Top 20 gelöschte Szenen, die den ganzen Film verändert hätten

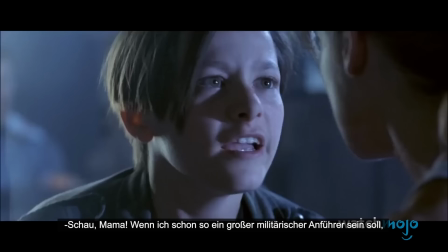Im längeren Directors Cut erklärt der T-800, dass er mehr lernen und menschlicher werden kann, wenn sie einen Chip in seinem Gehirn zurücksetzen.
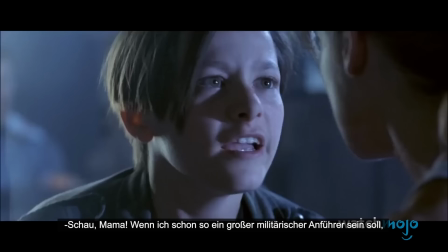Sie stimmen zu, was auch erklärt, warum der Terminator später anfängt, Johns Slang zu benutzen und Witze zu reißen. Während der Androide ausgeschaltet ist, will Sarah den Chip zerstören und ihn töten, aber John redet ihr das aus.
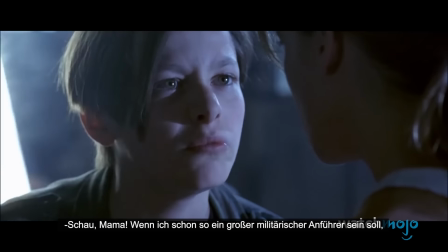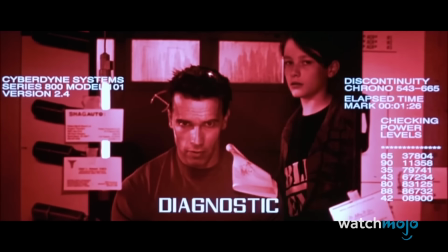Es ist ein wichtiger Moment sowohl für John als auch für den T-800, den die Zuschauer im Kino nie zu sehen bekamen.
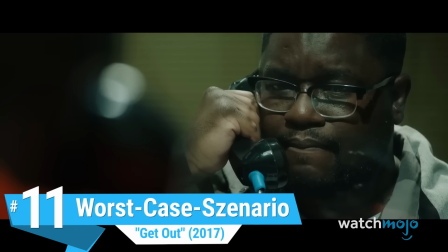Nummer 11 Worst-Case-Szenario
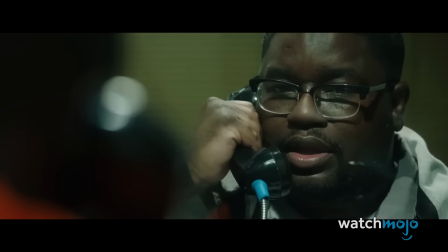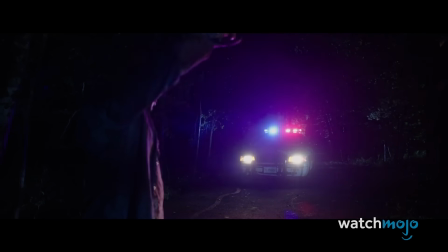Horrorfilme haben in der Regel ein düsteres Ende, aber dieser Film hätte es in sich gehabt.
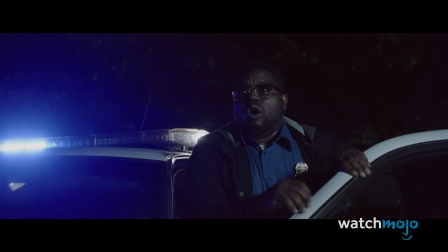In der Kinofassung entkommt Chris nur knapp dem Armitage-Haus und sein Freund Rod taucht auf, um den Tag zu retten.
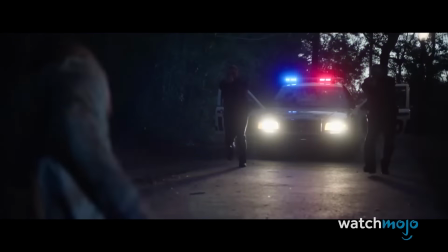In der Originalversion taucht nicht Rod auf, sondern die Polizei und Chris wandert für den Mord an der Familie Armitage ins Gefängnis.
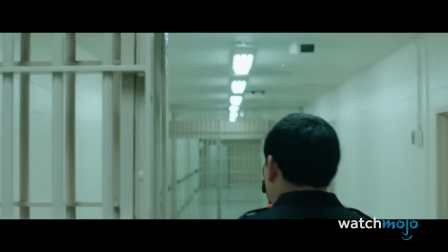Regisseur Jordan Peele wollte mit dem Ende einen Kommentar zum Rassismus im Strafrechtssystem abgeben.
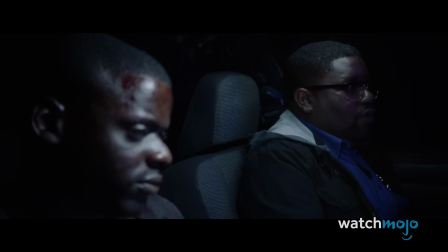Während der Dreharbeiten stellte er jedoch fest,
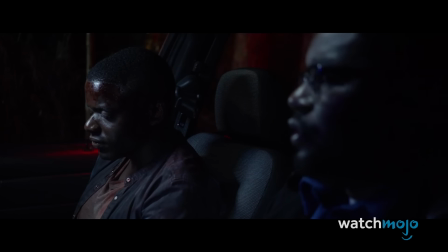dass sich die Diskussionen über Ethnie in Amerika veränderten und immer mehr Menschen sich der systemischen Ungerechtigkeit bewusst wurden.
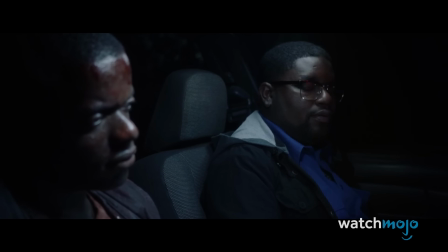Das überzeugte ihn davon, dass der Film eigentlich ein Happy End braucht.
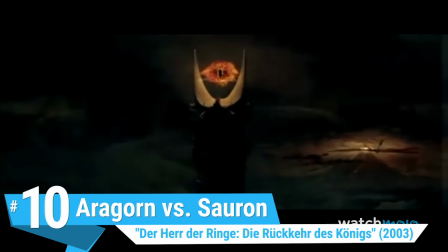Nummer 10 Aragorn vs. Sauron
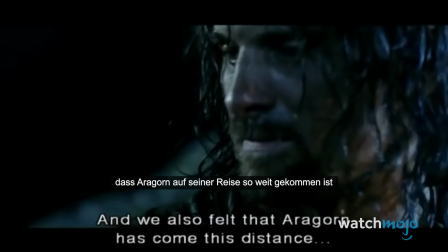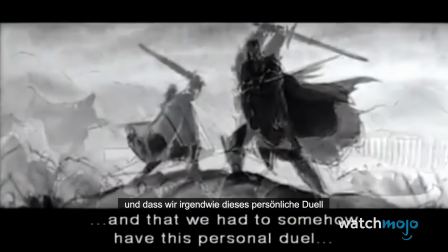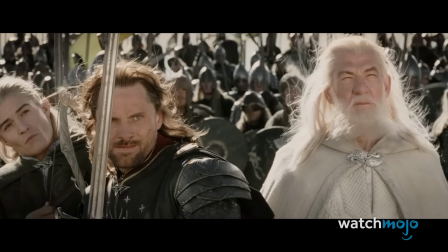Als Peter Jackson und Co. den Film ursprünglich zusammenstellten, hatten sie die Idee eines finalen Showdowns, bei dem Aragorn gegen Sauron selbst antritt.
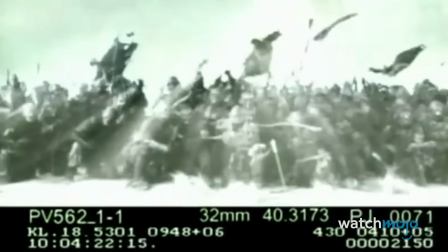Die Theorie war, dass Aragorn seine eigene Reise hatte und die Begegnung mit Sauron seine letzte Hürde war.
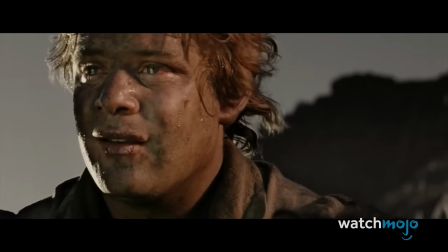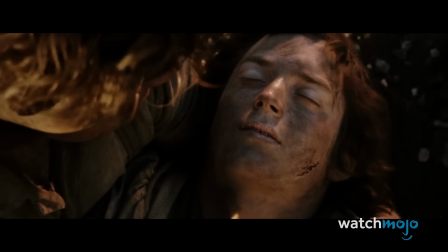Am Ende wurde beschlossen, dass ein solcher Kampf den Schwerpunkt von Frodo und Sam wegnehmen würde, um deren Geschichte es eigentlich ging.
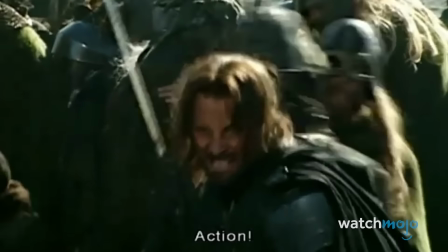Du konntest das Filmmaterial trotzdem sehen, denn das Produktionsteam benutzte CGI, um einen Troll zu erschaffen, gegen den Aragorn anstelle des dunklen Lords kämpft.
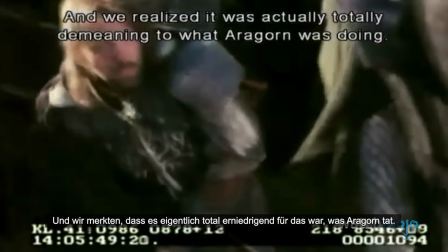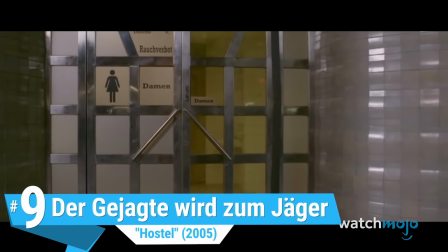Nummer 9 Der Gejagte wird zum Jäger
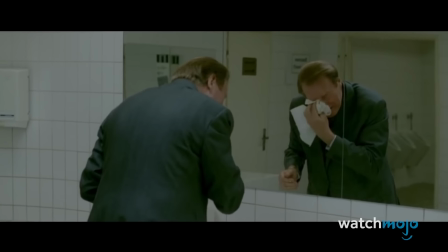Der Film Hostel kam auf dem Höhepunkt des Gore-Porn-Wahns heraus und erzählte die Geschichte von Touristen,
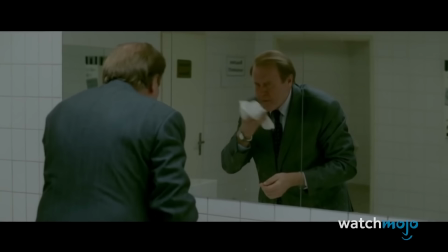die entführt und zu Tode gefoltert werden, weil sie Teil eines Jagdclubs für die Super-Elite der Welt sind.
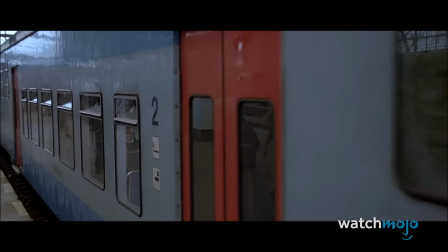Diejenigen, die die Kinofassung des Films gesehen haben, wissen, dass der Film damit endet, dass Paxton einen der Folterer ermordet.
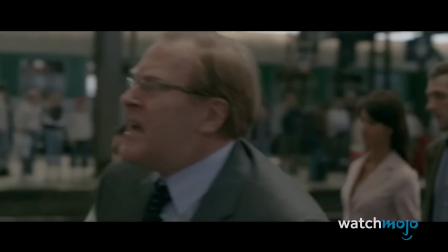Im unveröffentlichten Directors Cut tötet Paxton jedoch nicht den Geschäftsmann, sondern entführt dessen Tochter.
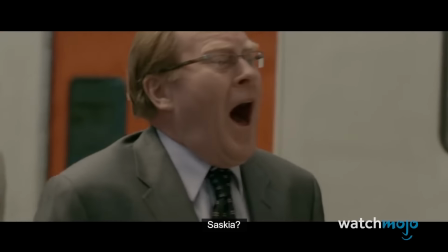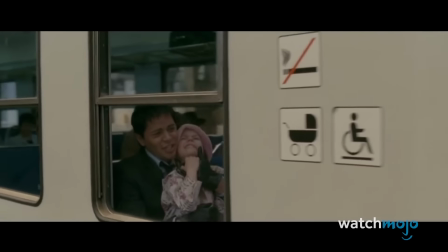Es ist eine viel düsterere Geschichte, denn anstatt den Geschäftsmann einfach nur zu töten, macht Paxton's Rachsucht ihn zu einem Monster.
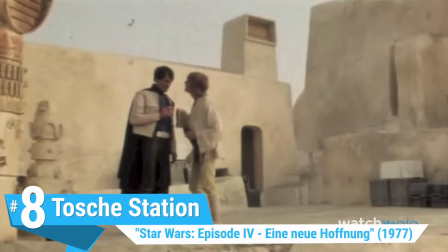Nummer 8 – Tosh Station
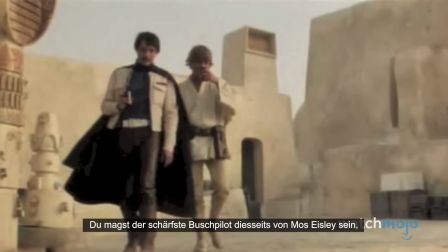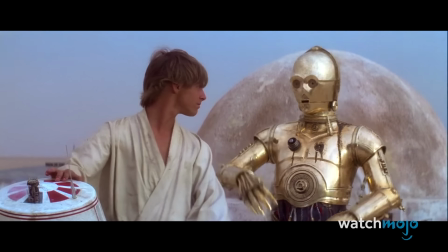Star Wars wurde im Schneiderraum gerettet.
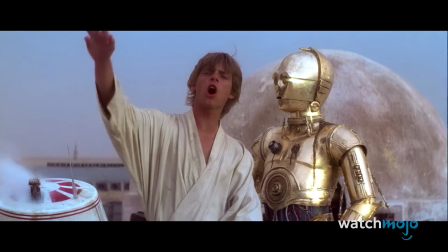Das ursprüngliche Drehbuch und der ursprüngliche Schnitt des Films enthielten einige zusätzliche Szenen, die irgendwie ins Leere liefen.
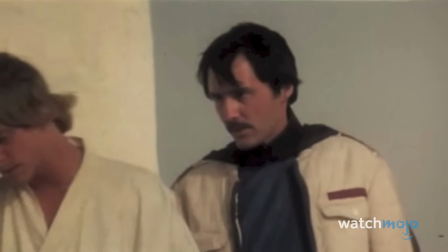Ein Beispiel dafür ist die Szene, in der sich Luke mit Biggs in der berüchtigten Toastation trifft.
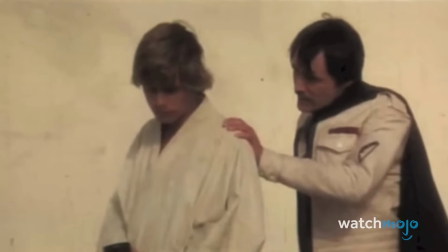Die Szene war nicht nur langatmig, sondern auch völlig überflüssig,
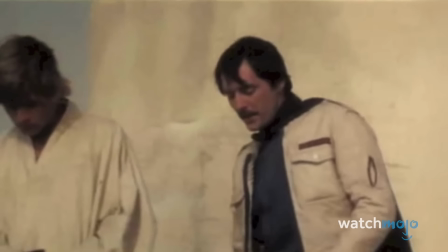da sie nur klobige Erklärungen lieferte und ein paar Details zur Weltraumpolitik enthielt, die wir vorher nicht kannten.